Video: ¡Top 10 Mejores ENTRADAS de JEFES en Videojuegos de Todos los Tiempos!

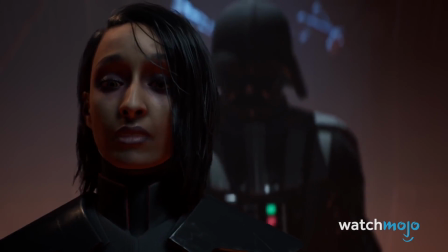0s
Se trata de causar una buena primera impresión. Bienvenidos a WatchMojo Español.
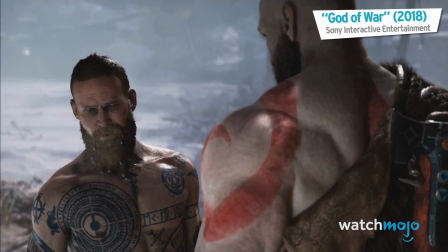5s
Yo soy Chris y el día de hoy veremos el top 10 de las mejores entradas de jefes en videojuegos de todos los tiempos.
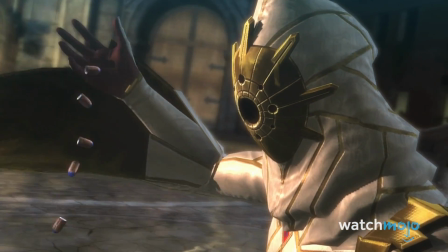11s
Para esta lista, veremos factores importantes como los aspectos visuales, la edición,
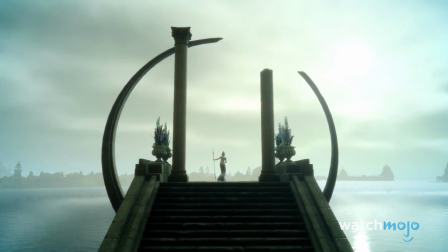16s
la inteligencia y los mejores momentos de cómo se revelan los jefes antes de que los enfrentes.
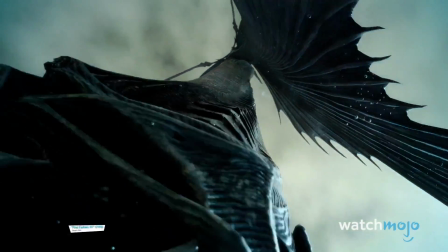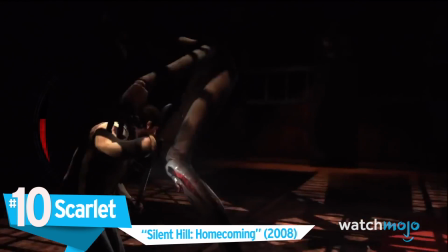27s
Número 10. Scarlet, Silent Hill, Homecoming.
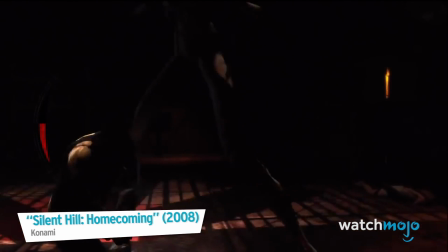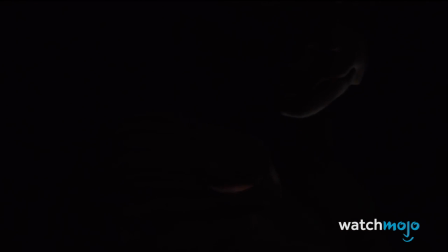38s
Para una introducción escalofriante, trágica y surrealista por igual, la entrada de Scarlet es difícil de superar.
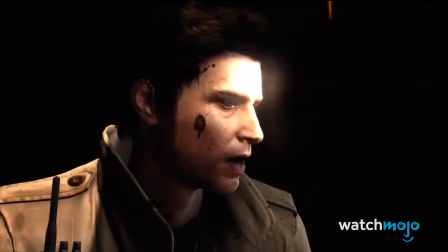44s
La secuencia tiene lugar en el descenso al infierno, una horrible manifestación de la mente del asesino de niños, el Dr. Fitch, y es espeluznante desde el principio.
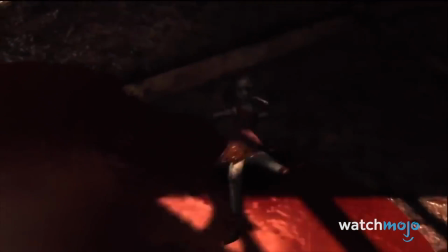52s
La música tenebrosa te pone los nervios de punta y el cuerpo automutilado de Fitch atrae la atención al instante.
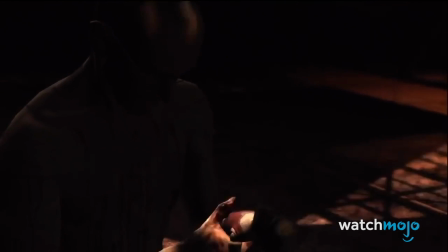59s
Sin embargo, es la subversión de la inocencia infantil de un simple muñeco lo más horripilante.
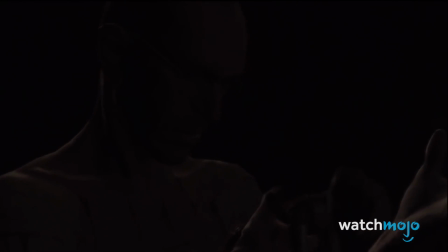64s
Y el momento en que el maniquí tuerto mira hacia arriba y dice «papá», es un verdadero paro cardíaco.
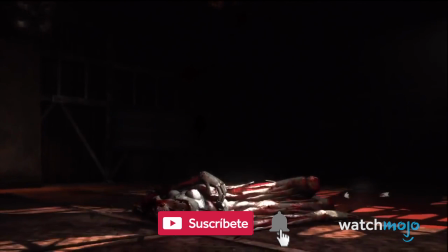74s
Su transformación en la retorcida forma de araña de Scarlet es ingeniosamente realizada,
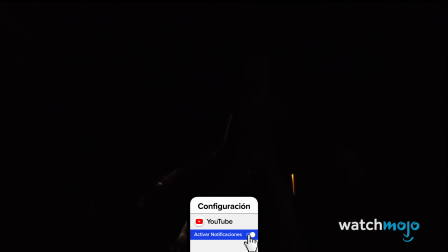79s
mientras que la aceptación de Fitch de su inevitable destino es desgarradora.
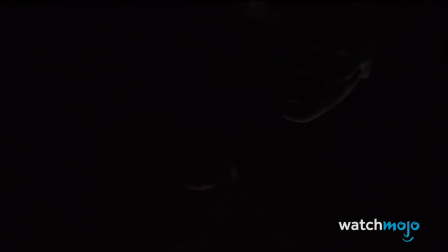83s
Todo esto acompañado de inquietantes efectos de sonido, haciendo de esta una secuencia que cumple todas las expectativas.
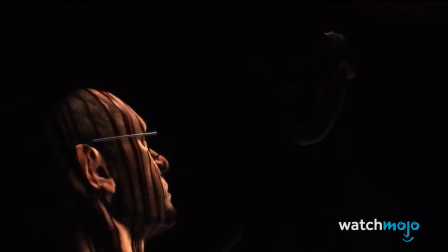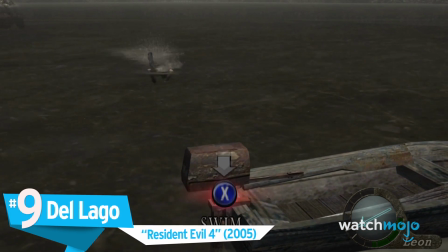99s
Número 9. Del Lago, Resident Evil 4.
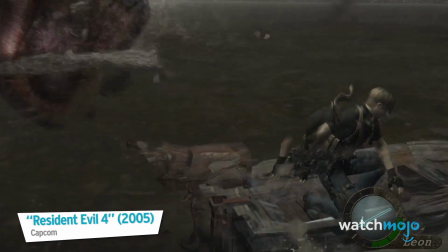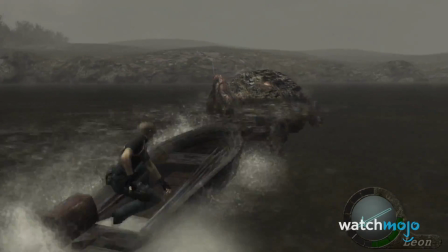108s
Una salamandra gigante mutada siempre iba a ser una gran jefa,
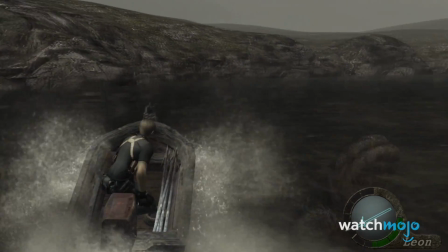112s
y la introducción de Del Lago en Resident Evil 4 es una secuencia muy bien editada que se encuentra entre las mejores.
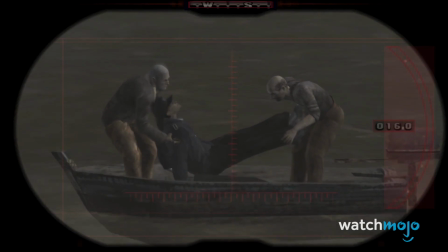119s
Empezando de forma bastante inocente, con un par de ganados arrojando el cadáver de un policía en un lago, la secuencia pronto se vuelve aterradora.
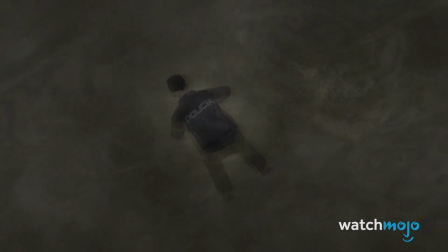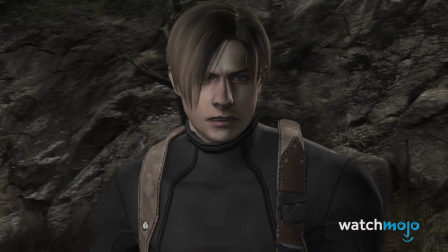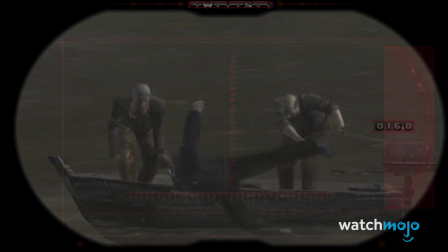136s
Del Lago se ve por primera vez a simple vista saliendo de las profundidades para atrapar al cadáver, antes de que una larga toma desde arriba revele su forma masiva.
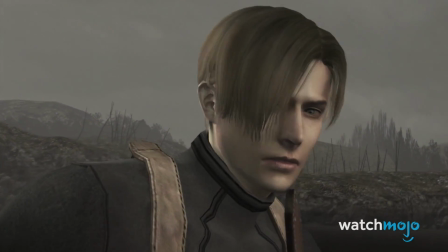145s
La última erupción del lago es una impresionante muestra de su poder y nos trae a la mente el clásico de la película Tiburón,
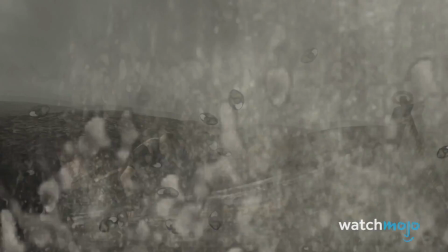152s
ya que Leon se ve arrastrado por el lago en un juego de persecución mortal.
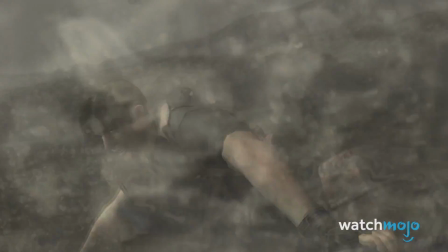156s
Si a esto le sumamos la música que nos hace vibrar, tenemos una increíble presentación del jefe.
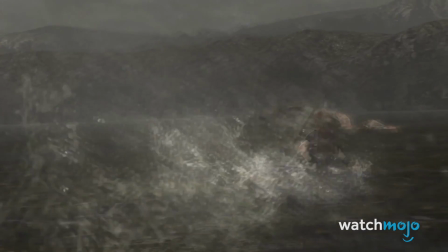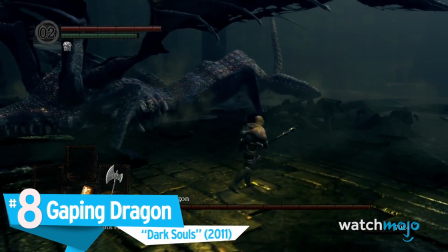169s
Número 8. Gaping Dragon, Dark Souls.
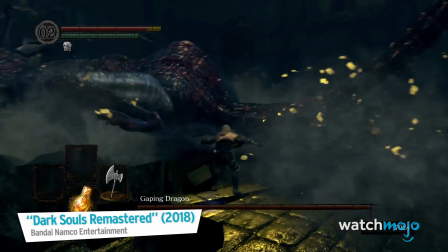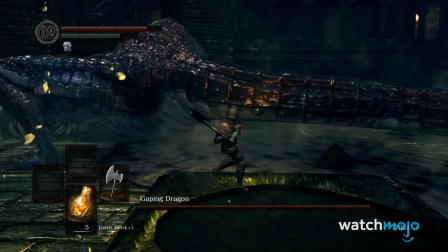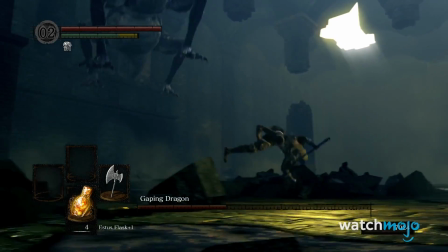184s
Ninguna lista de jefes estaría completa sin mencionar a Dark Souls, y es el Gaping Dragon el que se gana este lugar.
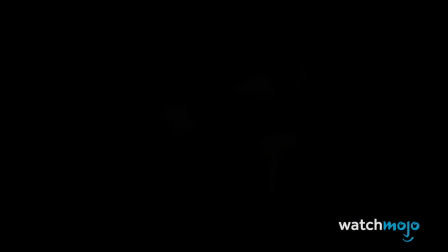190s
La genialidad de esta secuencia es la forma en que el jugador es adormecido con una falsa sensación de seguridad.
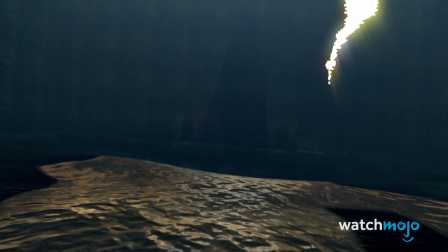196s
El primer vistazo al dragón sugiere que es una bestia bastante linda y poco amenazadora, más adecuada para los Pokémon que para Dark Souls,
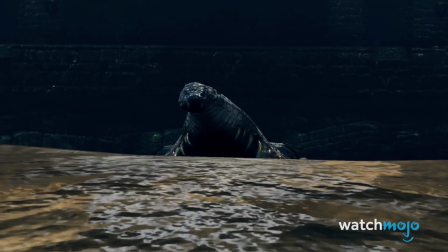204s
pero pronto se demuestra que es solo la punta de la nariz del monstruo cuando se arrastra por el agua y revela su horrible realidad.
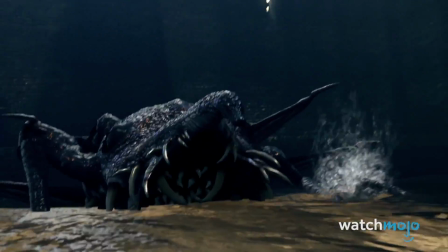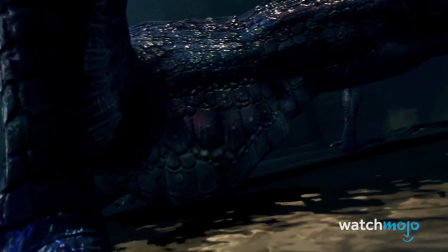218s
Es un ejemplo increíble de diseño de criaturas, y los ingeniosos trucos serían divertidos si el dragón no fuera tan aterrador.
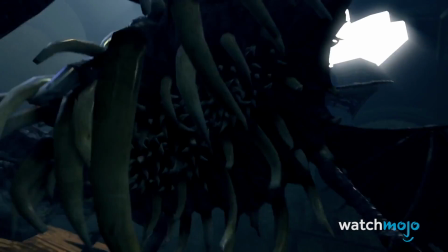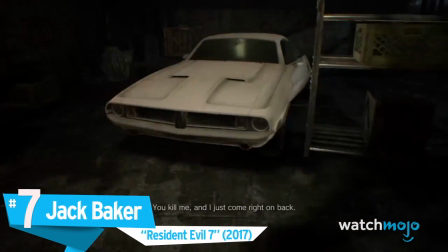233s
Número 7. Jack Baker, Resident Evil 7.
You kill me, and I just come right on back.